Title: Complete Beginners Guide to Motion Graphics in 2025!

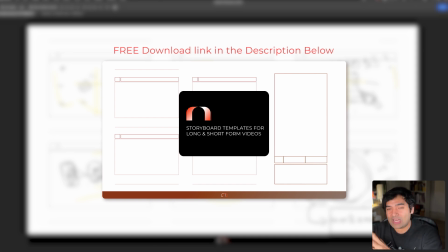(12:20)
Additionally, also going to add a storyboard template for vertical videos as well, so you can also use that template to create all kinds of content that you wish to. Thank you for your support. Make sure to subscribe the channel if you haven't already, because that is the best and easiest and free way to support the time and attention and devotion that I put to this channel,
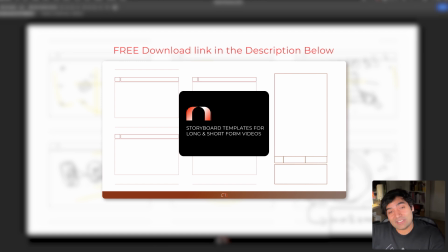(12:40)
and it gives me the motivation and inspiration to keep doing more of what I'm doing here.
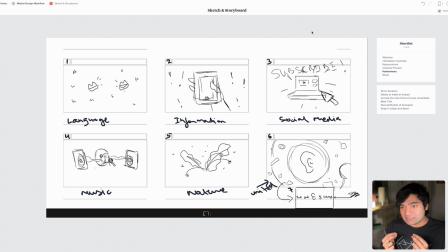(12:45)
So I've already used a lot of design principles in making these decisions, and we've gone over them very briefly. But if you want to learn more about design principles and how to make conscious, deliberate decisions that make it easy to create compelling and creative designs,
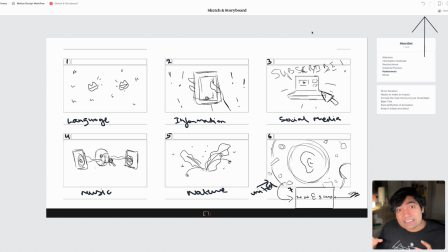(13:03)
then definitely check out my entire graphic design beginners course that I've put completely free onto my YouTube channel. And now that we're done with this sketch and storyboard phase, we're going to jump back into our motion design workflow,
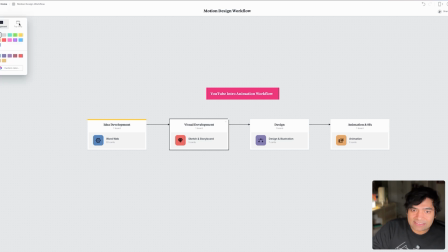(13:17)
and we're going to tag this off as well as completed. And now we're going to go into design.
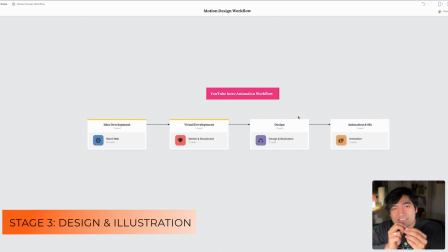(13:22)
In this step, we turn those draft sketches and storyboards into final designs. And I've already done that beforehand, but I'm going to walk you through all the decisions I made, and you're going to see how it finally turns out.
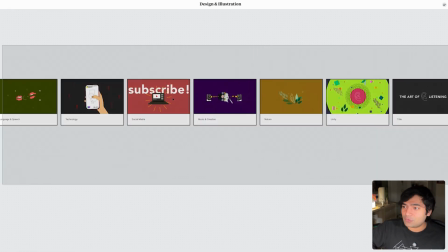(13:35)
So let's jump right in. And here is the final flow of the designs that I created from the sketches.
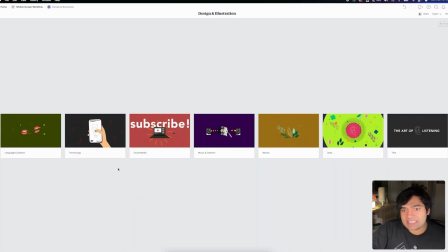(13:41)
So here we've got the language and speech scene that we talked about. Then we've got technology. Then we've got social media, music and creation. Then we've got nature, unity, and then title. So let's zoom a little bit into each of those screens, and let me walk you through my thinking process behind that.
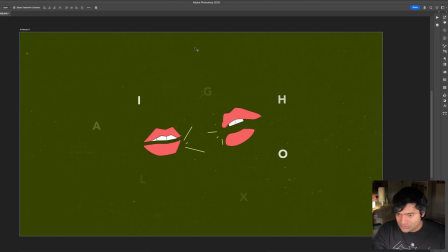(13:59)
And for that, I'm going to jump into Photoshop. So now if you remember, this was about language and speech because I wanted to start with that humanness part. So here we've got this extremely simple kind of design where we've got these two mouths that are like talking to each other, and we've got words that are just flying out.
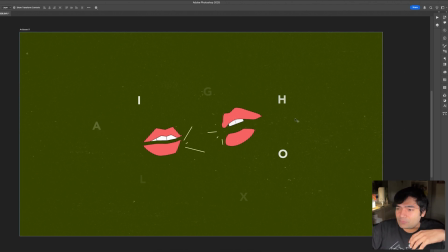(14:16)
I've already kind of reduced the transparency on some of those words because I'm thinking already how this will animate, and I'm connecting that as well with the actual experience that we have when we are talking, like words just appearing and then disappearing. It's very kind of empty-ish, so a lot of action happening in the center like I'd already talked about,
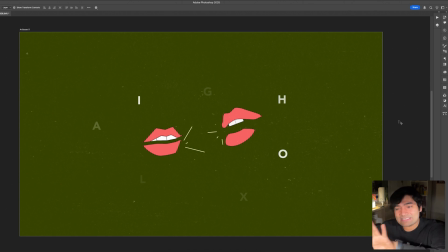(14:35)
but the empty space I've instead filled with this kind of texture so that it creates more interest into the entire visual while keeping still the focus in the middle.
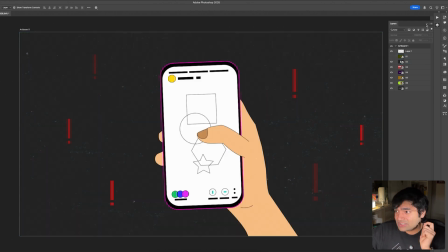(14:47)
And now let's go to the next screen, which was about information. So here we've got just an abstract screen on your mobile phone. The main thing that I really wanted to show was really the mobile phone in the person's hand and these exclamation marks going off to kind of represent information overload.
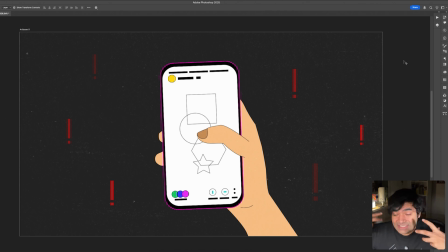(15:04)
I also wanted to implement a little bit about attention seeking aspects of technology. And I'm already thinking, and I kind of used a little bit more bright colors here to create that contrast on all the kinds of kind of media and things that are displayed onto the screen.
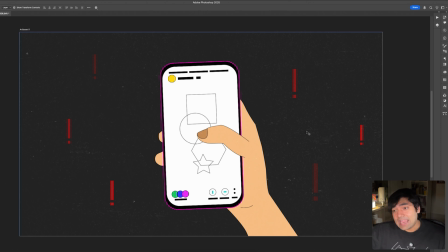(15:22)
And like I said, I wanted to keep it simple. I could go and composite an actual iPhone or a mobile screen on top of that, but I didn't want to do that. I wanted to keep it simple, and I wanted more to emphasize the idea behind the design, the concept behind the design.
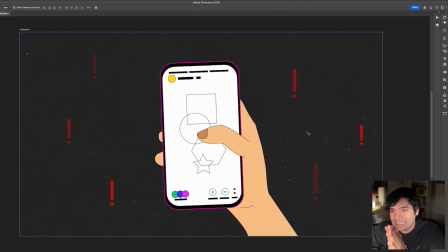(15:40)
So always ask yourself when you're designing YouTube intros or any screens about your YouTube intros, um, do I really need this information in my design? Can I take this out so that the main focus still remains the same? And think back again to Steve Jobs' iconic quote,
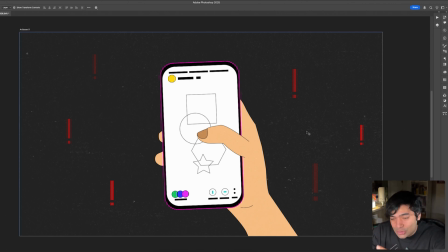(15:59)
which is less is more, because the lesser you're showing onto the screen, the more attention you're bringing to that thing. The most contrasting thing on this design are those exclamation marks, because that's really what I want to use to create the mood that I want to finally say with the screen, which is the information overload part.
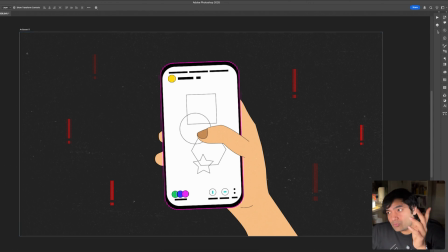(16:17)
So now let's move on to the next screen.
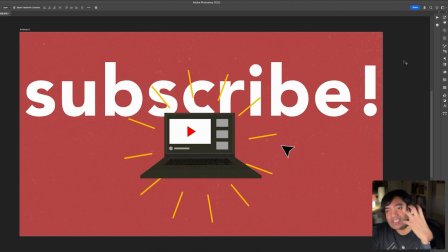(16:19)
So we've got this kind of screen that's representing social media and technology bit and about the internet online landscape that we deal with nowadays.